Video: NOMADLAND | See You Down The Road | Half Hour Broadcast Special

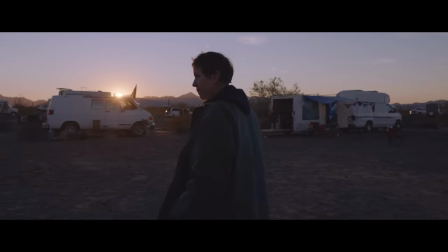We did have some influences like Hal Ashby's shot in Bound for Glory,
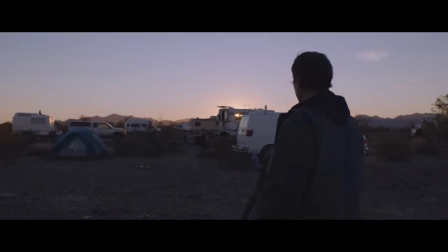I think was one of the first ever Steadicam shots that took you through all these traveling workers.
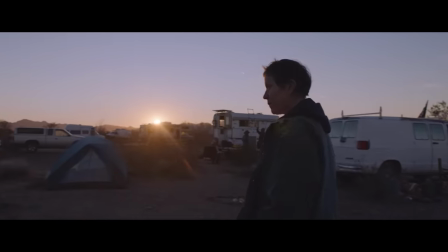It's just a great way of serving both character and environment because we're following Fran from a distance,
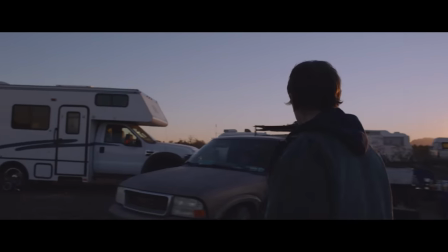and it's wide enough that the audience, the eye, can kind of search the frame. But we're still, Chloe's still grounding us in this woman's emotional journey.
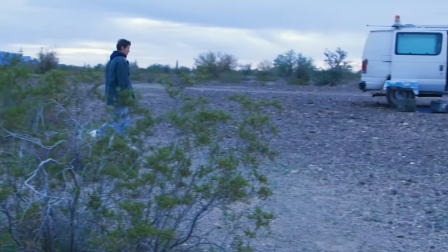All right, let's just do one. Action. Oh, that's perfect, actually.
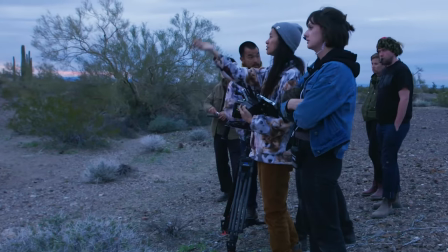No, right there is perfect. So we're going to wait for the sound to get a little more dramatic.
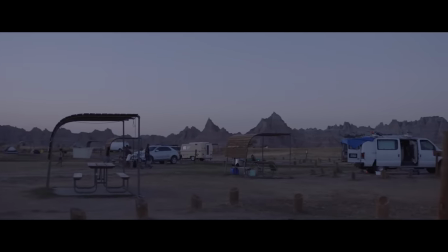Between 4 o'clock to 7 o'clock is the most stressful thing you can imagine. We call it the magic of our hustle. It's that feeling of like waiting for something important that's about to happen, an anticipation.
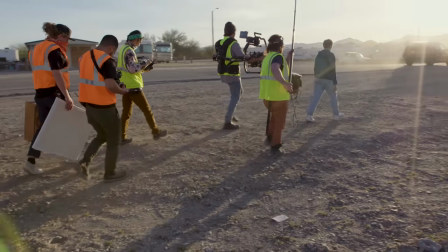This was one take. That's it. We just have an incredible producing team organizing everything, cueing everyone.
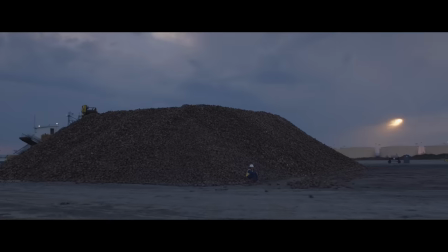You have to plan for everything that could happen. the magic of the film is the degree to which you should have no idea
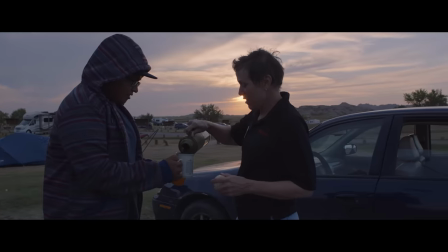what is staged and what is reality rtr stands out as
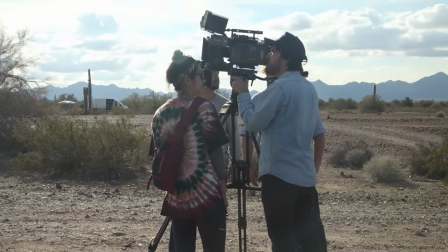the single biggest production or art challenge that we took on in the film because we completely staged it from scratch i wish that we had a video of
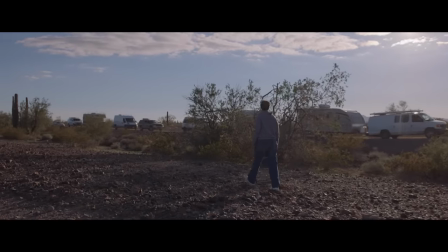our crew doing this because it was the most beautiful coordination i have ever seen because we have these big, huge vehicles.
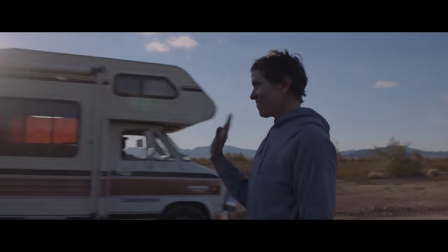I think there was like 50 of them. It was like very, very organized.
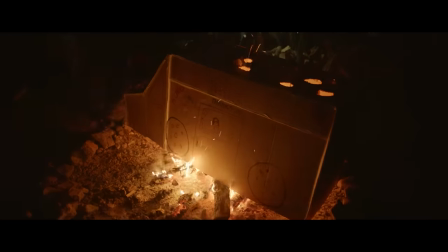Into that point, how many people were in our company and how few people were actually orchestrating that shot?
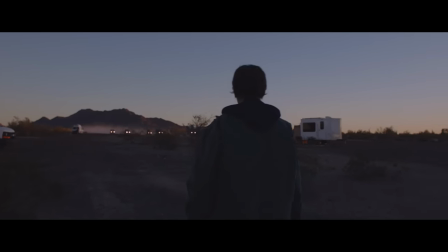I kind of like the idea of just letting the big crews know how fast and nimble a smaller crew can be.
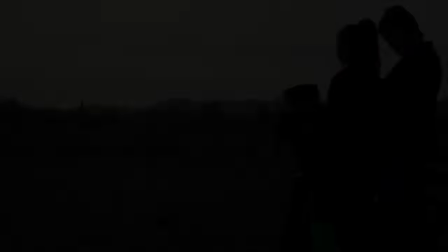Because shots like that can really fall flat if they don't feel totally lived in.
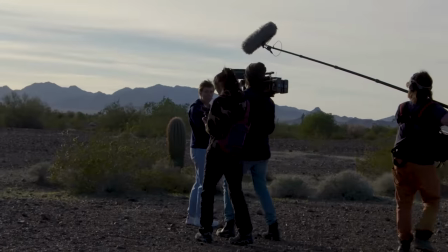But, you know, we had this small crew, but really dedicated to doing that, it feels as real as the spontaneous moments in the film.
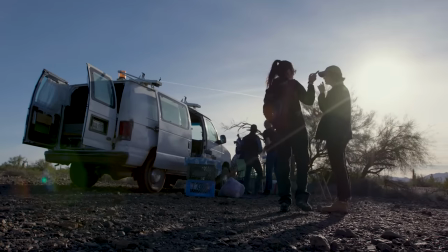If you combine the production infrastructure of staging this huge undertaking,
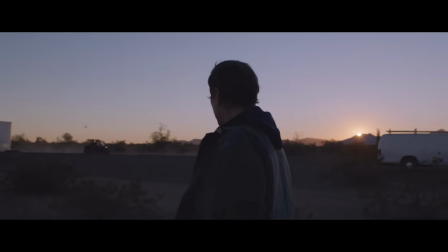to me, it's kind of emblematic of how many layers of reality we're playing with at every moment of the film.
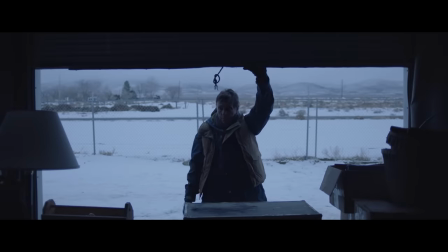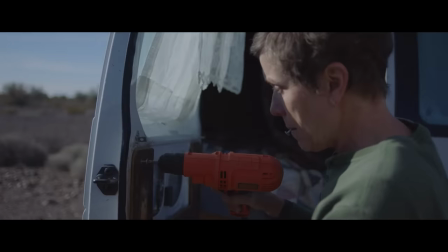No Man Lands, cinematic language, is very specific. The emotional connection. How can we bring that into the soundscape? Throughout the entire movie, we had such a great location recorders who've given us such beautiful, real location sound, and then we really just emphasized that.
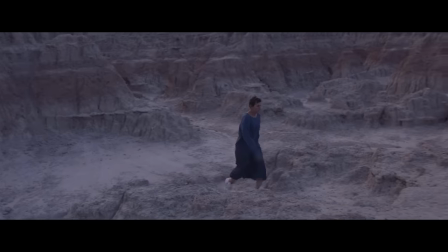The great thing about Chloe is that she's extremely precise.
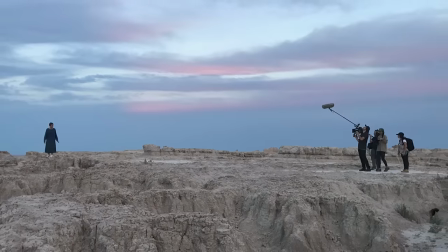Her style of filmmaking, in terms of her desire to have a smaller, tightly-knit group of filmmakers on set.
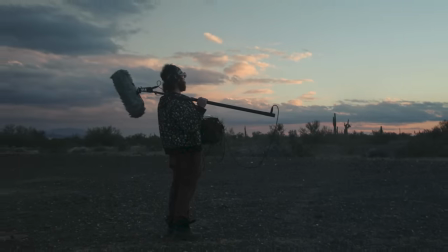That ultimately influences the kinds of recordings that Wolf Snyder, the production sound mixer,
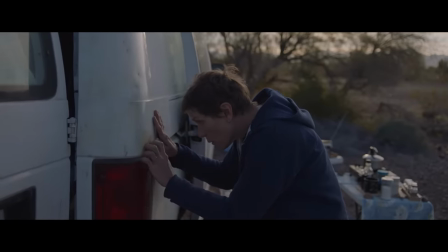was able to capture in these very intimate and small environments where you physically feel like you're in the space.
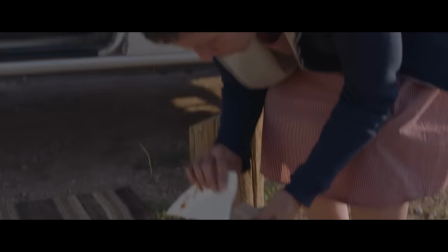Our incredible sound design team just rebuilt the entire soundscape. So you're not only watching, but you're also hearing things.
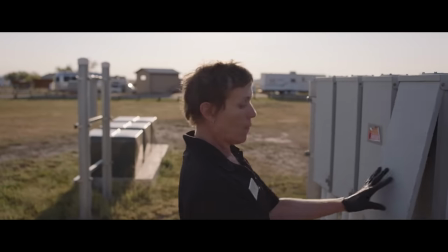is it on all right which
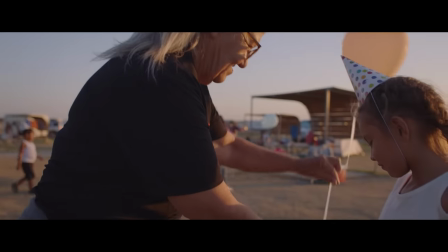hand you wanted because your ears are actually getting much sharper when you're out there without
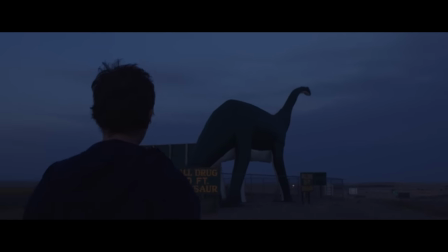all the city noises really creating a emotional soundscape for for